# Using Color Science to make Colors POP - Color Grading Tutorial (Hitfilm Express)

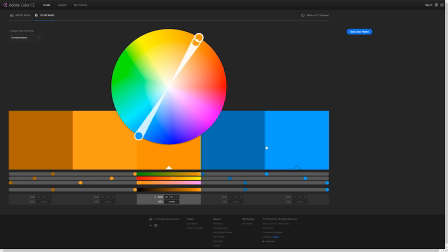8:12 Let's go back into complementary and see that we do have this cyan color as well. So we don't wanna keep it blue, we wanna have it more cyan as well, because that's the complementary color to this orange. So we can keep this cyan, or we can boost the saturation of it slightly. And in the blues, there's not really too many blues. It is everywhere, but there's not too much of it. But what we can do is just kind of shift it to make it more cyan, like so. And we can reduce the saturation of that as well. Okay, and magenta, let's just adjust the lightness of magenta. You'll see there's not too much magenta. It's mainly in the roofs and everything, this roof here, for example. So what we can do is we could hue shift it, but with the compression in our video, it looks a little bit odd. So I'm just going to lower the saturation a little bit, like so. Okay, wow. So that's our hue, saturation, and lightness effect all done. And if we check and uncheck, we'll notice that nothing really has changed.
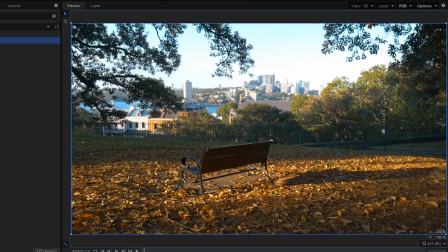9:13 It looks normal as well, but we've boosted these cyan colors here. So it looks much nicer and much more vibrant. And we've also boosted this golden warmth here, and I might even do that a little bit more as well. Just really boost that yellow. And our second clip here, we could adjust this manually,
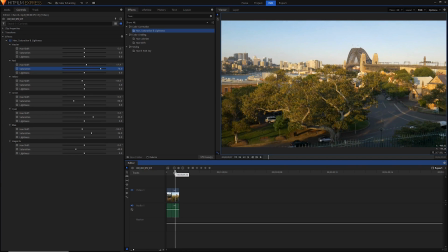9:32 and I encourage you to go ahead and try on all these clips you have, but I'm just going to go ahead and actually just copy this with Control C, and then click on my clip here and paste this with Control V, because it's in a similar scene and it's got similar colors.
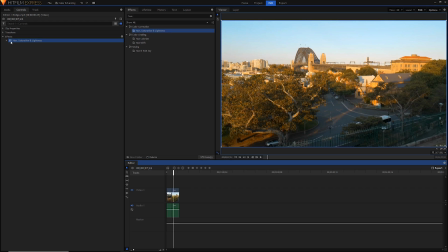9:48 And you'll notice that immediately a lot of the green of these leaves here has just disappeared.
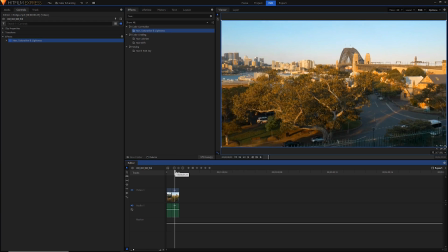9:52 It's turned warm, but it doesn't look too unnatural because we're filming in a sunset here And we have these really nice cyan colors in our sky as well, which is perfect. And again, like I said, this isn't the end of everything. A little bit of a plug here, but if we just, for example, apply a LUT, just another grade on top,
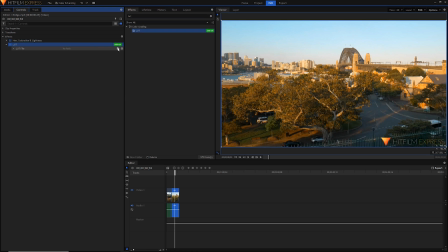10:11 I'm just going to choose one of mine from my free LUT pack, which I will leave a link in the description for, but you can go ahead and download these free LUTs, which are basically these free color presets.
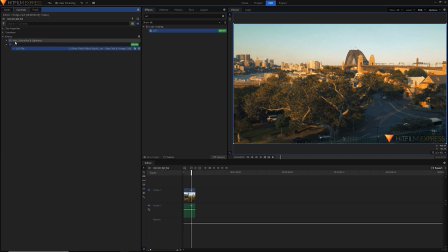10:20 And if I choose, for example, this deep teal and orange, you'll notice that we've kind of just accentuated this effect with these teal and this orange colors. Of course, this is an add-on plugin, so you will have to buy an add-on pack or buy the pro version of Hitfilm to access this LUT effect.
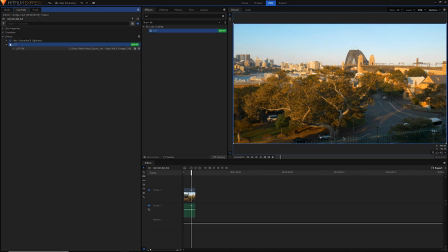10:35 But you can see how you can use this kind of method of reducing colors, and then you can add more colors later on, and you can still get a pretty nice look.
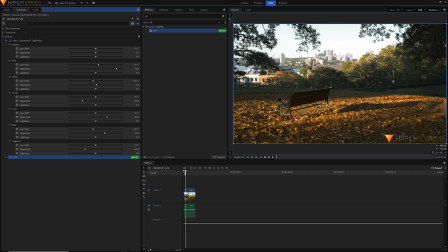10:44 But anyway, there you have it. Just some tips for when you're color grading. Make sure that you don't go overboard with all these colors and these rainbows inside your video.
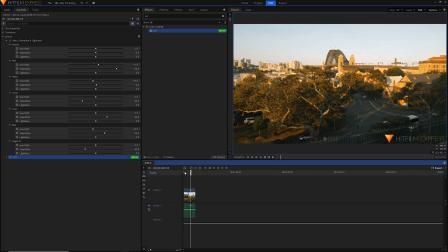10:52 Make sure to keep it minimalistic and to keep it simple. That'll really draw the attention of the viewer into this video. I hope you enjoyed this video. If you did, then be sure to click the like button because it'll help other people find it. Of course, you can share it with them directly as well. Subscribe for more tutorials and videos like this. I make Hitfilm videos, as I said, but also a ton of other video editing and just tutorials in general. You can follow me on Twitter, of course, and I'll see you in the next video. Stay shiny.
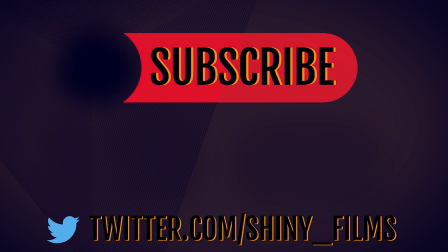Yeah.